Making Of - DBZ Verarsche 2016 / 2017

Hey, seht mal, alle namenhaften, teilweise nicht-kanonischen Saiyajins, die bei einem Treffen von Goku und Raditz hätten angekündigt werden sollen.
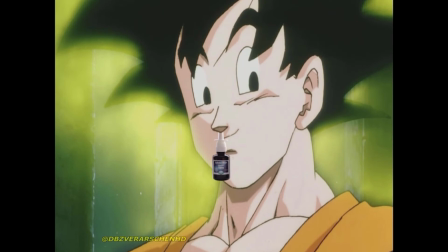Eine ganze separate Ebene, nur damit das Nasenspray auch wirklich in die Nase reingeht.
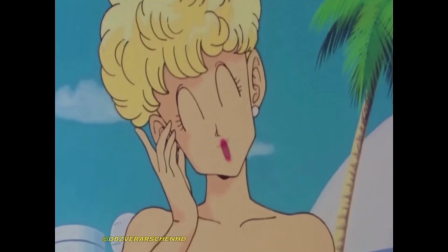Ein Witz, den ich schon sehr früh fertig hatte und unglaublich viele Änderungen und Anpassungen durchmachen musste.
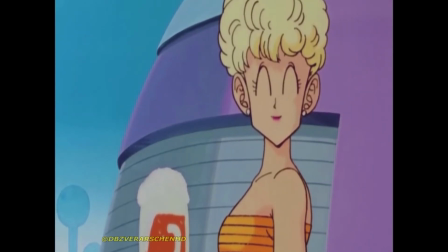Die letzte Anpassung, die ich gemacht habe, war, dass das Footage immer eben bei diesen Nebensätzen quasi wechselt.
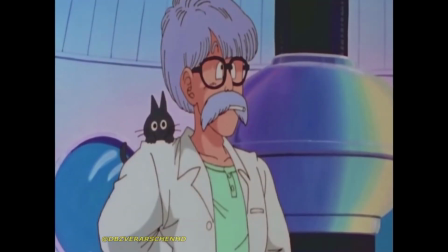Nach meiner Sortierung kommen wir übrigens jetzt in die Champions League der Witze und ich stehe da auch noch heute hinter.
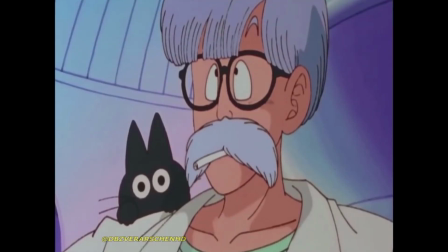Hier kommen die besten Witze, die ich generell während meiner YouTube-Zeit gemacht habe.
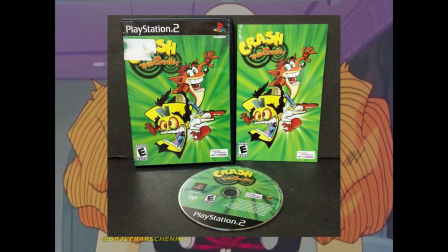Hey, sieht mal, der erste Crash Bandicoot-Witz in der Jahresverarsche. Und das, obwohl ich ein Riesenfan von Crash Bandicoot bin.
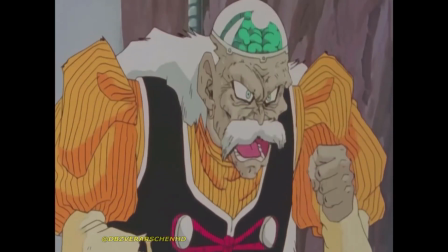Ein weiterer Witz wird in der nächsten Jahresverarsche, der Dragon Ball Z-Verarsche 2018-2019, kommen.
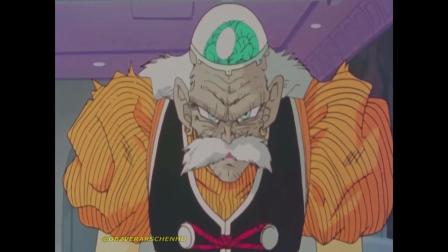Und ein anderer, sehr hochwertiger Crash Bandicoot-Witz wird in der im Sommer 2021
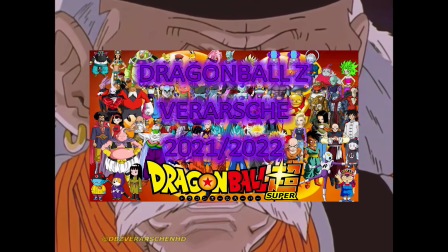veröffentlichten Dragon Ball Z-Verarsche 2021-2022 kommen.
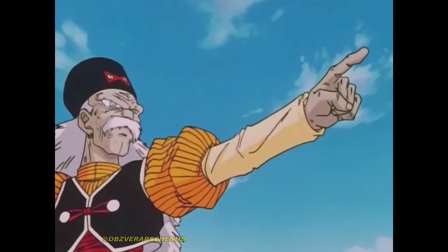Dieser Witz ist übrigens eine Mischung aus Film 7, Dragon Ball Kai und Dragon Ball GT Footage.
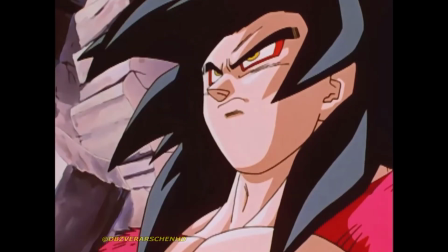Bei der Sprachszene, das wird dir sicherlich gefallen, stelle ich mir vor, dass ich als Creator des Videos zu euch Zuschauern spreche.
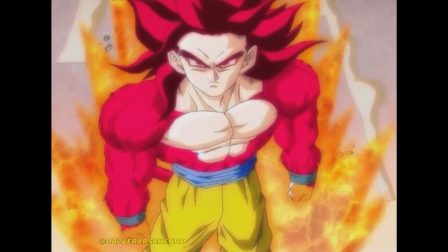Hier auch ein toller Fan-Edits des Super-Syrdion Gottes, bevor man ihn offiziell in Battle of Gods sehen konnte.
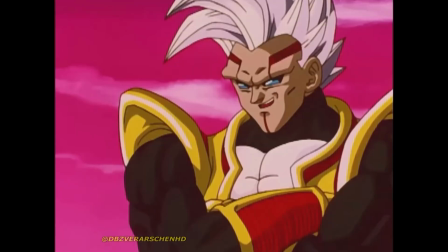Hier ein kleiner Edit-Fehler, den ich mir nie ganz verzeihen werde, ich aber auch nie bearbeiten konnte.
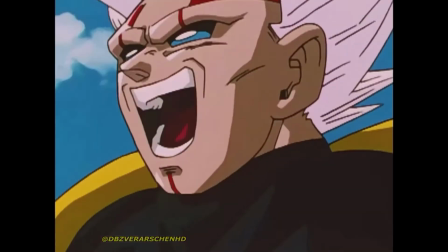Dieses kurze Lachen hier ist nämlich auf der Erde, deswegen ist dieser Shot auch der einzige mit einem blauen Hintergrund,
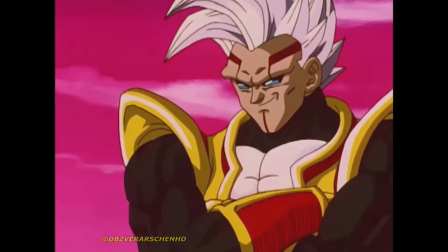deren alle anderen den Zufuru Hintergrund haben, welcher rot ist. Aber ich hoffe einfach, dass das die wenigsten stört oder am besten sogar gar nicht erst aufgefallen ist.
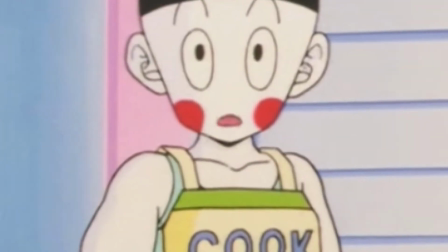Hier haben wir Mundbewegungen, die von Dragon Ball Z erbridged sind, aber hier sieht man, dass es selbst dort Fehler gibt.
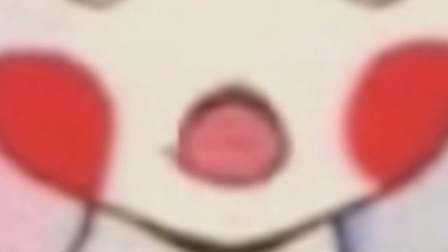Guckt man hier nach ganz links, kann man sehen, wie Teile des geschlossenen Mundes noch zu sehen sind.
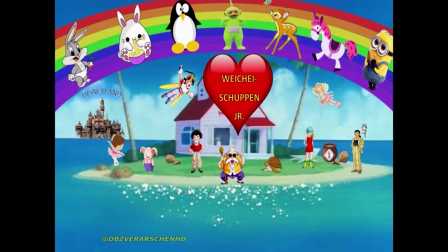Außerdem hat diese Bildbearbeitung sehr lange gedauert umzusetzen, aber ist doch insgesamt toll geworden.
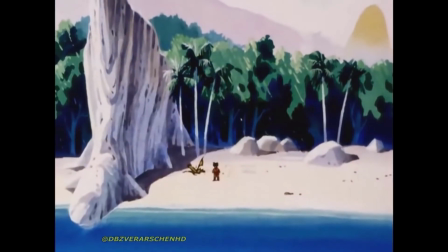Einer meiner Lieblingswitze, die keine eigentlichen Witze sind, sondern eher sogenannte AMVs oder einfach Musikvideos.
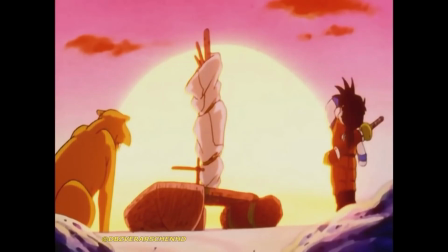Finde ich auch heute noch einfach toll, obwohl das nur eine Filler-Folge ist. Auch abgesehen davon ein tolles Lied.
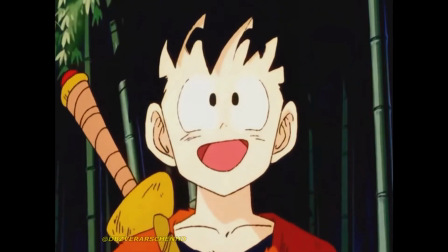Hier zum Schluss ist ein Fade von der Serie selber und ein Fade, den ich digital hinzugefügt habe.
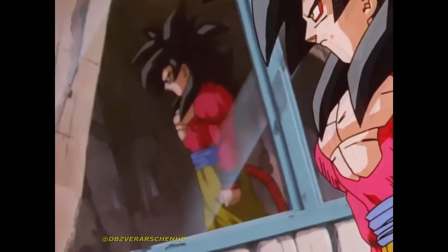Auf diesen Witz bin ich sehr stolz, da jede Bewegung ein Geräusch verursacht. Er bewegt sich quasi passend zu der Musik.
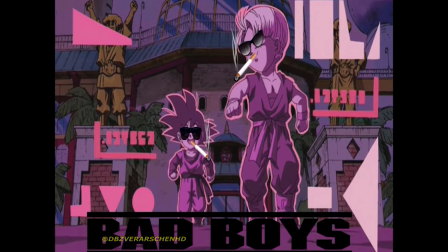Dieser Witz war eigentlich viel länger geplant. Er hätte das gesamte Bad Boys Theme umfassen sollen.
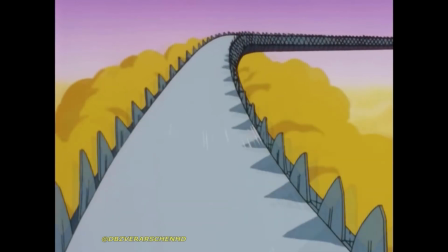Das wäre aber viel zu viel gewesen. Vor allem Copyright-technisch. Diesen Witz habe ich nochmal komplett neu geschnitten, damit die Schnitte genau auf die der Musik passen.
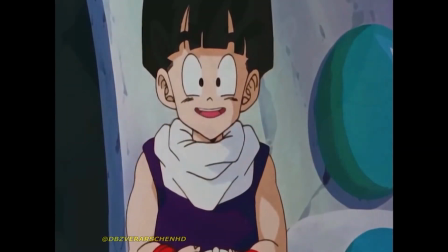Vorher war es einfach nur eine wilde Aneinanderreihung von Bildern. Die Idee dieses Witzes gab es bereits zu den Anfängen der ersten Jahresverarsche.
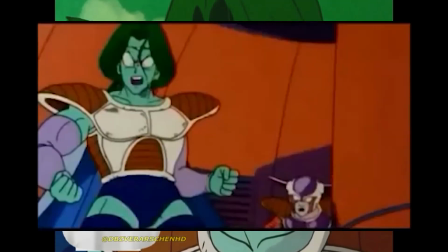Und ich habe auch eine sehr grobe, frühe Version dieses Witzes sogar mal unabhängig von der Jahresverarsche erstellt.
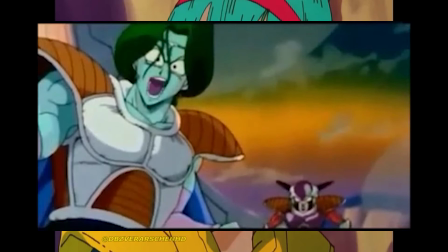Aber hier wurde es dann endlich Zeit, einen richtigen Witz für die Jahresverarsche zu machen.
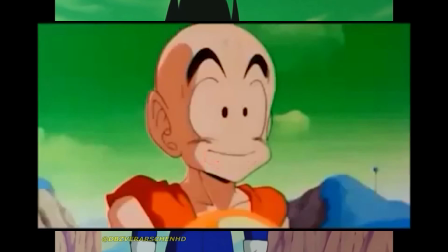Damit die Sprachszenen immer abwechslungsreich sind, habe ich alle Folgen der Freezer-Saga geguckt, in denen Sabon vorkommt.
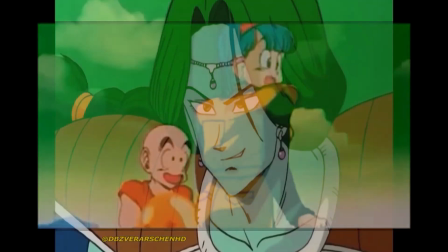Auch dieses Fotoshooting-Edits waren sehr aufwendig, mit dem Blitz und den Fan-Edits.
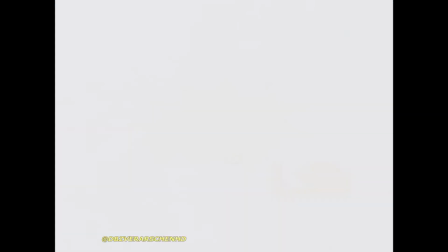Der Blitz ist im Prinzip einfach nur ein Standbild eines Sterns, gefolgt von einem komplett weißen Bild, die schnell hintereinander abgespielt werden.
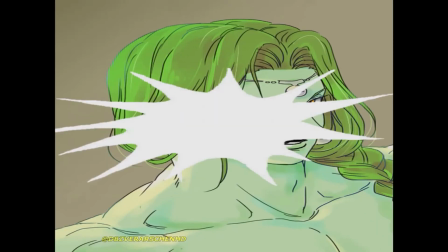Zusätzlich wird das Fan-Edit-Bild noch leicht gestretcht. Aber auf so etwas erstmal zu kommen, war für mich jedenfalls eine große Sache.
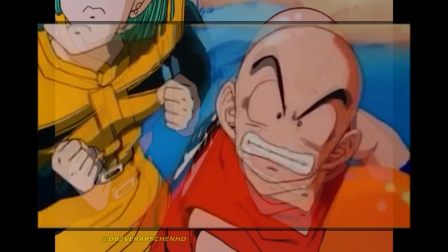Manche Elemente wie diese habe ich sogar aus meiner ersten groben Version übernommen, weil ich finde, dass sie damals wie heute gut gepasst haben.
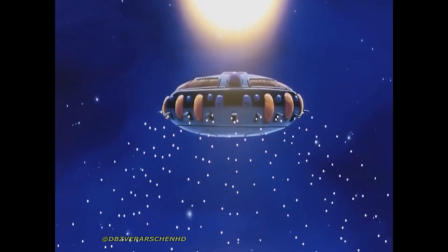Dieser Witz war auch inspiriert aus einem Witz von Dragon Ball Zier Bridge.
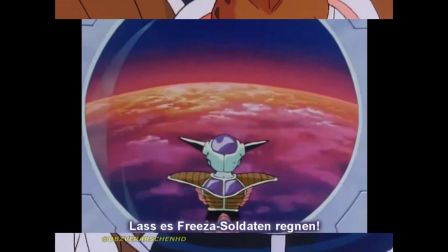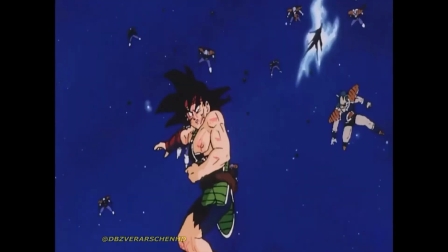Was auch besonders schwer an diesem Witz war,
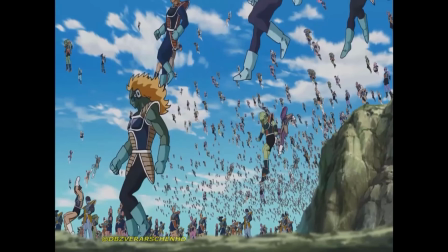dass ich die Szene von Resurrection F damals aus dem Trailer nehmen musste. weil es noch kein Bildmaterial von dem Film zu dieser Zeit gab.
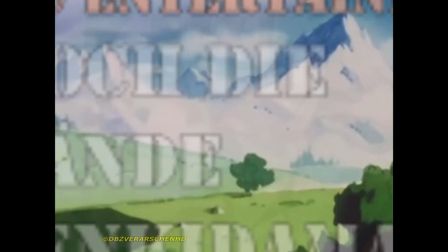Hier auch wieder die Zeitkapsel. Hans Entertainment mit Hoch die Hände, Wochenende.
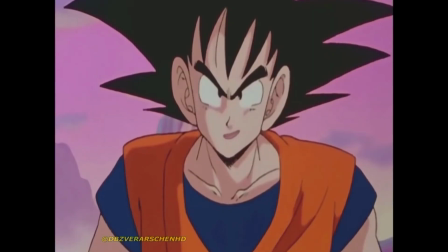Ein echter Klassiker. Für diesen Witz war ursprünglich eine Version geplant, die das gesamte Lied umfasst. Dann habe ich aber leider gesehen, dass diese vom Copyright totgefickt wurde. Also musste ich mit einer gekürzten Version zurechtkommen.
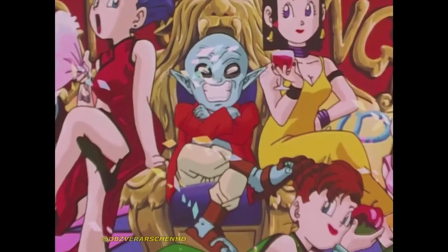Leider.